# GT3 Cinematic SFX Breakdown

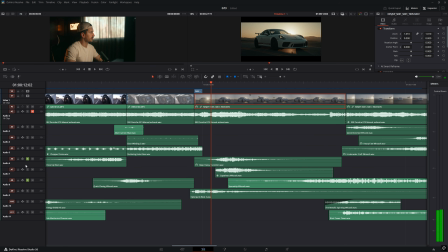774s
And if we play these all together, it sounds like this.
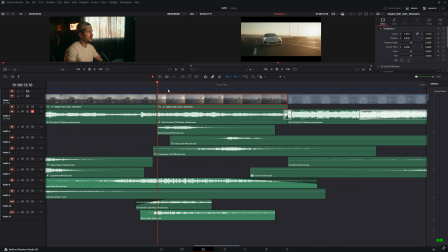780s
And then for this next scene, when the car changes lanes, we've got this sign that passes right here, and then there's a car that passes right here. So I decided to give those both sounds too. We'll start with the sign.
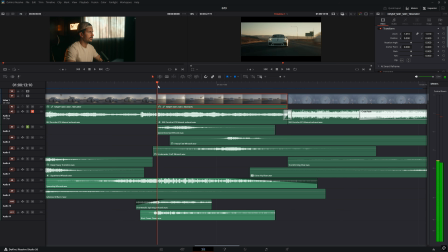793s
We've got this quick distorted whoosh right here, mixed with these down here. Oh, this is a downer for the new scene as well. But we got this other whoosh down here.
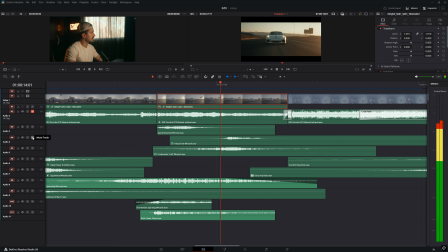808s
And then that is followed by these two for the car coming past. There's one. There's two. Again, two different tones to those. So we play this all back. And then we get to the tachometer climbing to the amazing 9,000 RPM. What a freaking car, man. Driving a manual 9,000 RPM car is just a crazy experience.
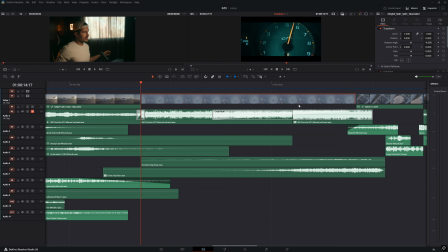839s
So for this, I just decided to let the sound kind of breathe on its own. I wanted the car to be the sound of the car to be the hero here. However, I did add effects to the sound of the car. And what I mean by that is this has some EQ adjustment going on just to bend it to the sound that I want.
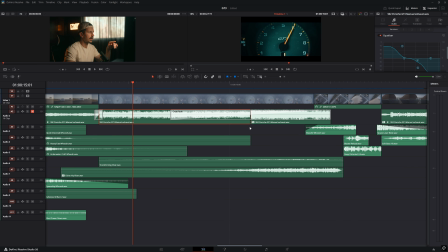856s
But then over on this side, this is the exact same sound across here. I cut it in half, and then on this side, I turned off that equalizer, so it flattened out, and I added the modulation effect, which can just be found in like the Fairlight effects section.
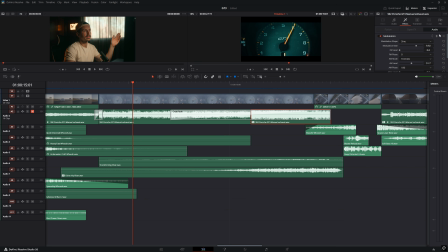872s
So drop that onto the footage. It just comes standard with DaVinci. And then what I do is I drop this down, add tremolo,
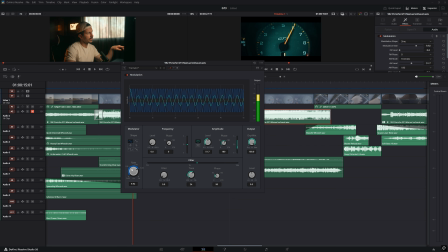880s
and then you can adjust the rate of the tremolo right here with like how fast it goes from like whoa, whoa, whoa to whoa, whoa, whoa, whoa, whoa, whoa. And then you can adjust these other dials, and they all do different things. And it's fun to play with them and just kind of see how it affects your sound that you have.
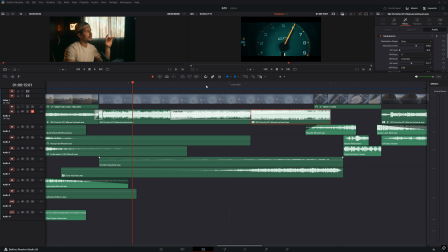896s
So I added this to it, and you can hear it here if we play this back on its own. You hear how it starts to vibrate like that. And then I did the exact same thing actually to this riser down here.
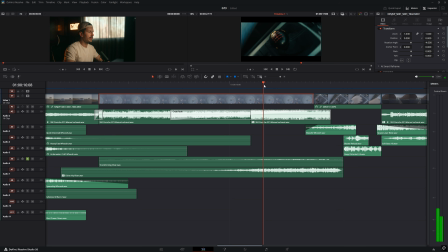913s
Way fun, way fun. And then I've got this the second riser right here underneath that one. So all together, I guess the two risers by themselves sounds like this. and then with the sound of the car.
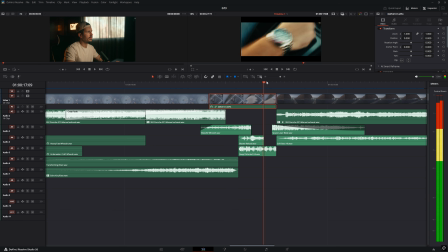933s
And then that leads to grabbing the gear shifter there. So for this is really simple. We've got this whoosh right here. And then, which kind of acts a little bit as a riser too on its own.
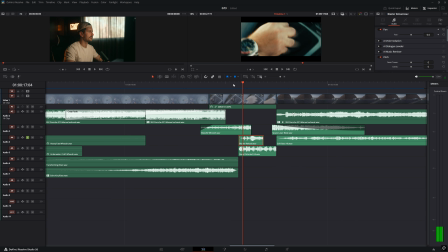948s
Anyways, and then we've got this blaster reload down here, mixed with this deep distorted hit. Again, higher tone, lower tone, creates depth.
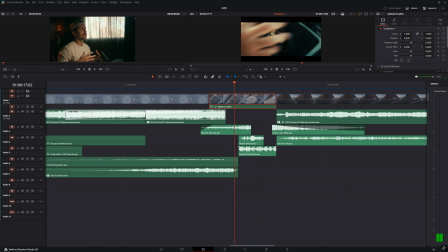963s
It's really simple, like 2 sounds, and it already sounds that much more professional by just having 2 sounds playing 2 different parts like that.
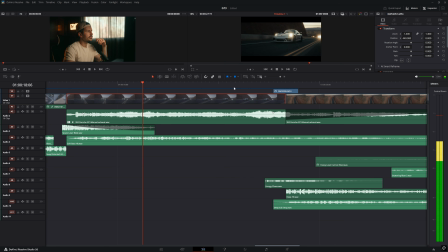972s
And then we jump into this canyon shot, which then goes into an overhead drone shot of that same canyon.
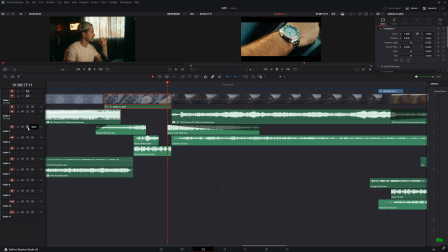978s
So we've got this space laser blast to introduce this shot. And then we've got this soft bass hit underneath that. Pretty subtle, very simple.
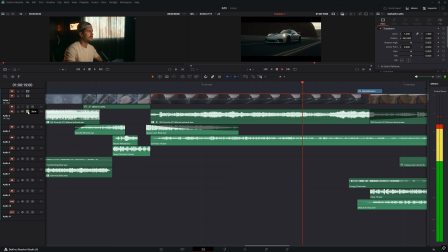993s
Again, the car's doing most of the work here. We can play that. I added some reverb to that since it is in a little canyon.
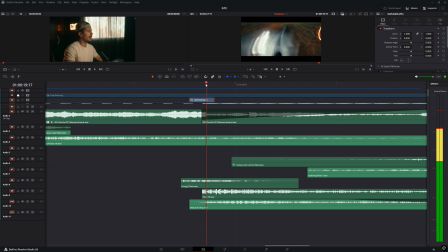1000s
And then that just leads off to this drone shot where I have this one Energy Chaos sound for this light leak that I added right here. So we can play that on its own.
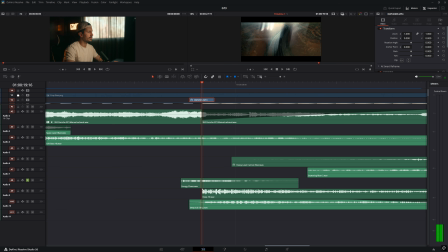1017s
And then for the drone shot reveal, I just wanted 2 really deep hits.